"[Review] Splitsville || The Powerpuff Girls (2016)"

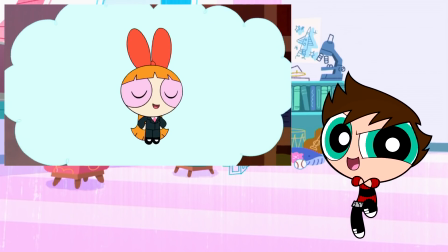Honestly, it's no surprise to me that she thinks of herself as her own mentor.
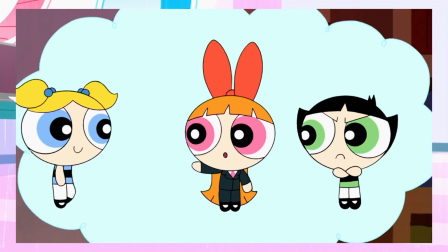Then in waltzes Buttercup, who tells her to stop thinking, as does Bubbles, who spins around and hits her in the face for some reason while saying the same thing.
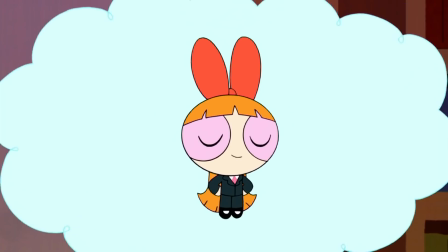What would my mentor say? I'd say plan more, plan often.
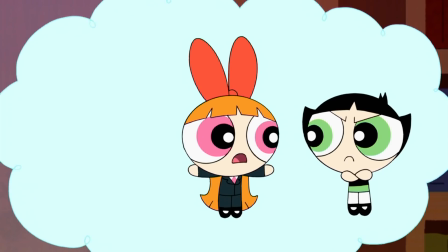Dude, stop thinking! But I can't! Oh, hey Bubbles.
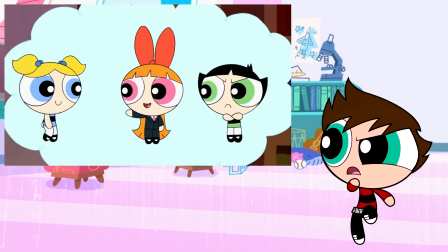Stop thinking!
Seriously, I'm not sure what was with that spin move thing.
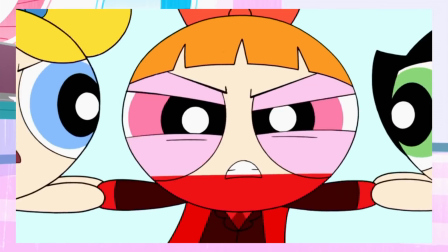Also, as a minor detail that I noticed, Buttercup and Bubbles actually end up exploding outside of the dream bubble despite being a part of her imagination.
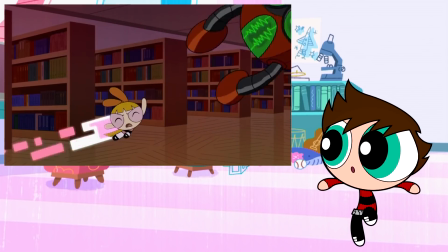And this is what ultimately leads Blossom to have her colossal meltdown.
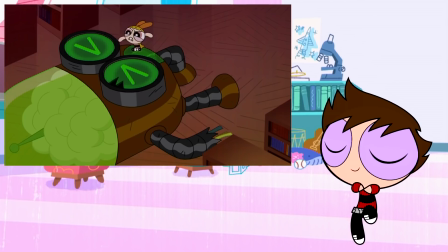I mean, it's only fitting that Blossom figures it out the Buttercup way when Buttercup did it the Bubbles way and Bubbles did it the Blossom way.
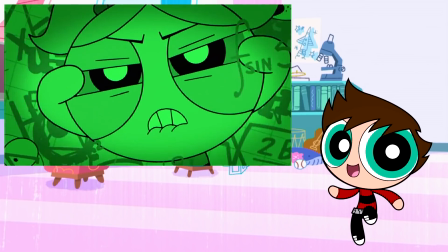It makes a perfect loop.
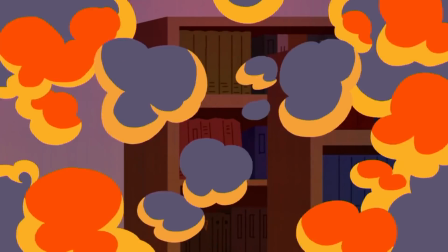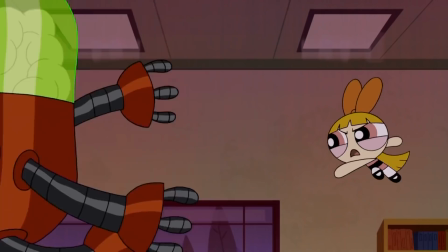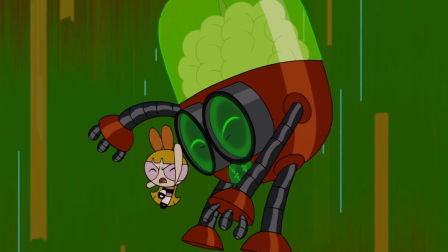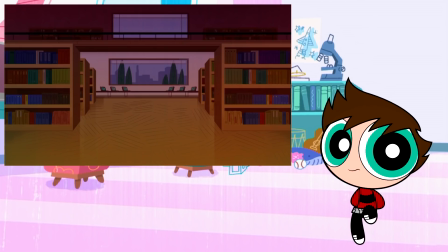You know, I've seen this scene so many times at this point, and I still can't fathom everything I'm looking at.
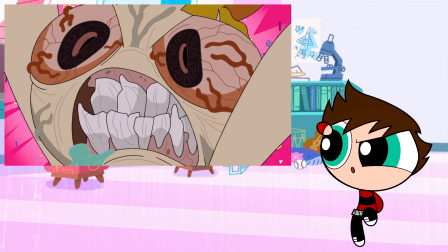Like, this is not a face I ever wanted or needed to see in Powerpuff Girls. It's just too much. And while I do admit that it gives the whole setup with the kid telling her to shush some shock value, it isn't exactly fitting.
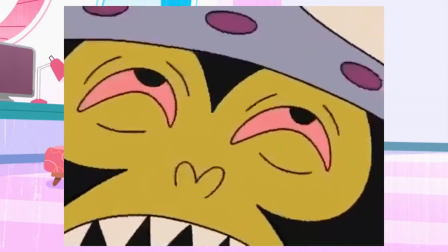Oh my god, what's wrong with your face?
A similar comparison can be made to the episode I referenced earlier, Forced Kin,
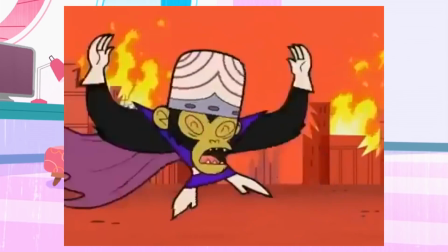in the way that Blossom manages to defeat the robot monster because it's awfully similar to what Mojo did in that episode.
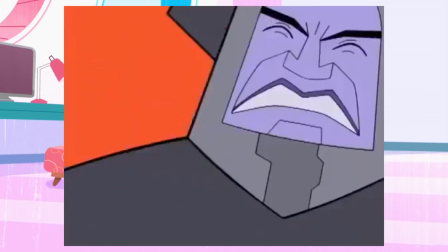Both feature a villain who's able to predict every plan they try to use on it, so the solution is to not have a plan at all and go all apeshit on them instead.
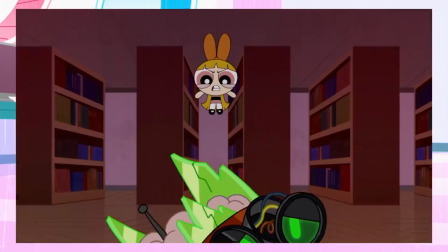Kinda easy to draw that parallel there between the two, but I feel that this version of it doesn't really work as well because Blossom snaps just like that.
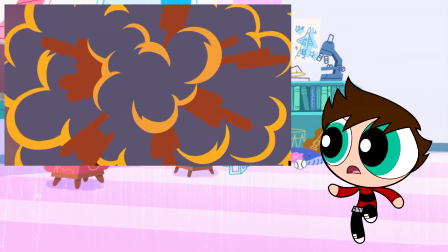There isn't a long buildup of frustration that ultimately gets Blossom to this extreme of a point.
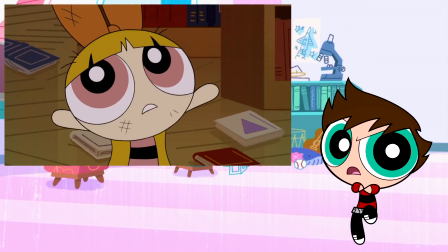She claims that all of these plans happened off screen, which is unfortunate because now we just have to assume she failed a bunch of times instead of actually seeing her do so.
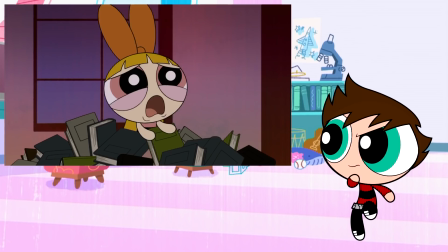Had we seen her plans fail more than twice, I think the sudden outburst would be a bit more justified.
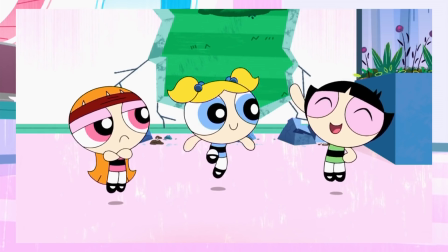But enough about that, the three girls all arrive home at the exact same time and exclaim to each other about their newfound appreciation for their respective perspectives.
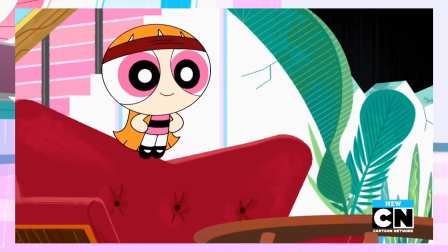And the episode ends on a high note with the girls arguing over what movie to watch once again,
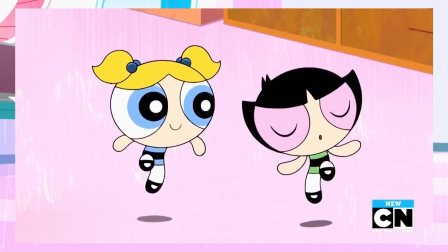only this time they're arguing in favor of their sisters' movies instead of their own.
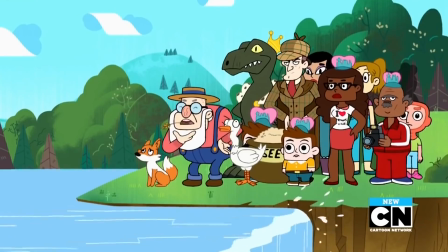Oh, and there's one final line from the farmer.
Wait a minute. My farmer's on that side of the river.
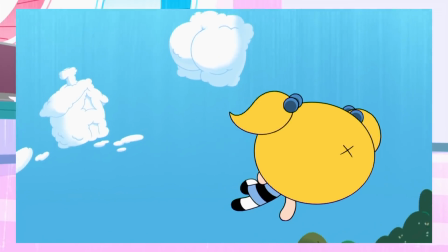And for once, this is actually true. If you paid close attention to the shot where Bubbles first flies to the farm,
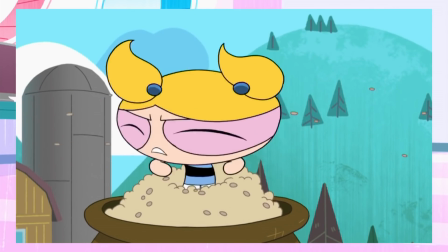you can actually see the silo in the background, indicating that it is indeed on the left side of the river.
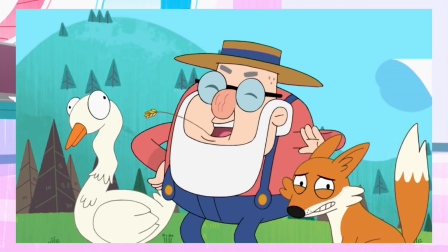Plus, the farmer never directly states that he needs to take all of that stuff to his farm, so there's no continuity mistakes presented here either.
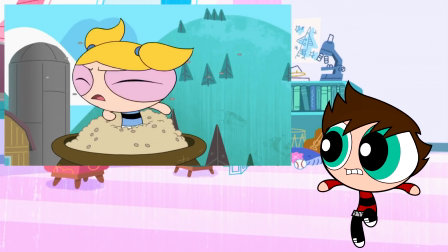Bravo for paying attention to the smaller details for once, show. You did good.
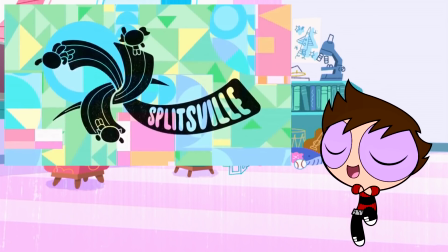So right off the bat, I'll happily say that this was the best of the first four episodes of season 2, hands down.
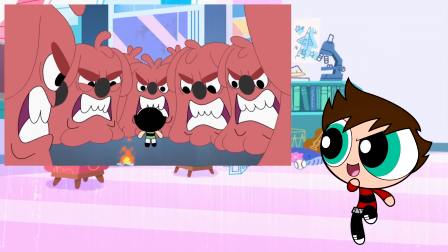All three of the girls had an equal amount of time in the spotlight and were given their own unique scenarios that,
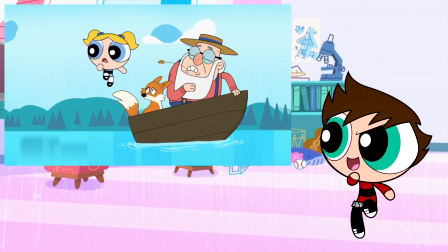while at first appeared to be fitting for them, quickly revealed themselves to be more fitting for their sisters to solve.
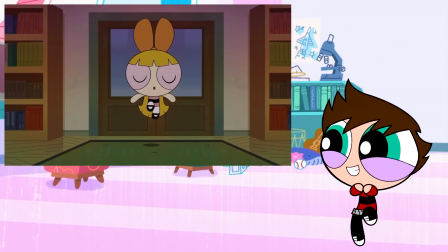I like the way the episode pulls a bait and switch on all three of the girls.
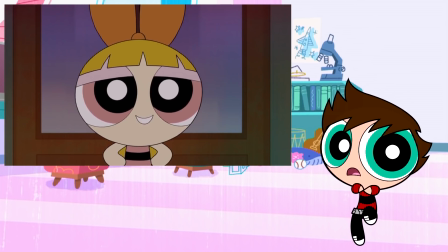It could have easily just had the girls arrive on the scene and immediately realize that it was something outside of their comfort zone, but Splitsville decided to be a bit more clever than that,
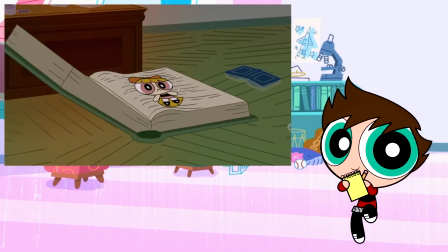and it makes it all the better in that regard. It's a great instance of the characters' strengths being turned into weaknesses when they realize they can't save the day the way they typically want to,
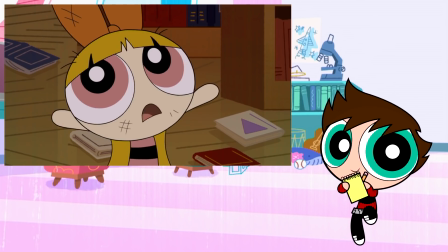because their usual methods are getting them nowhere.
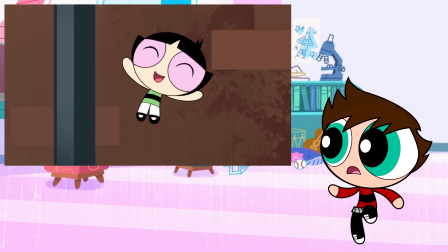Like I stated before, Bubbles' moments were my favorite of the three, although I don't want to denounce Buttercup's moments too much because they were perfectly fine in their own right.
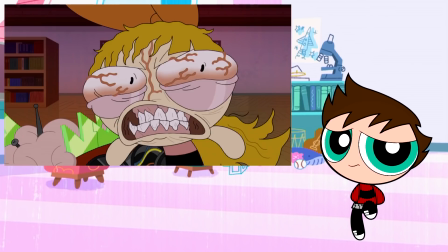It's just Blossom segments that I had a little bit of issues with.
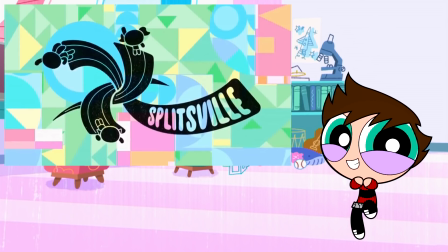This was quite the pleasant surprise considering what I had initially thought Splitsville was going to be about, as I hinted at towards the beginning of my video.
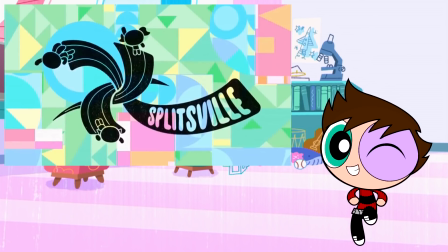Overall, I can safely say Splitsville is definitely worthy of being called a good episode, although it still has its flaws.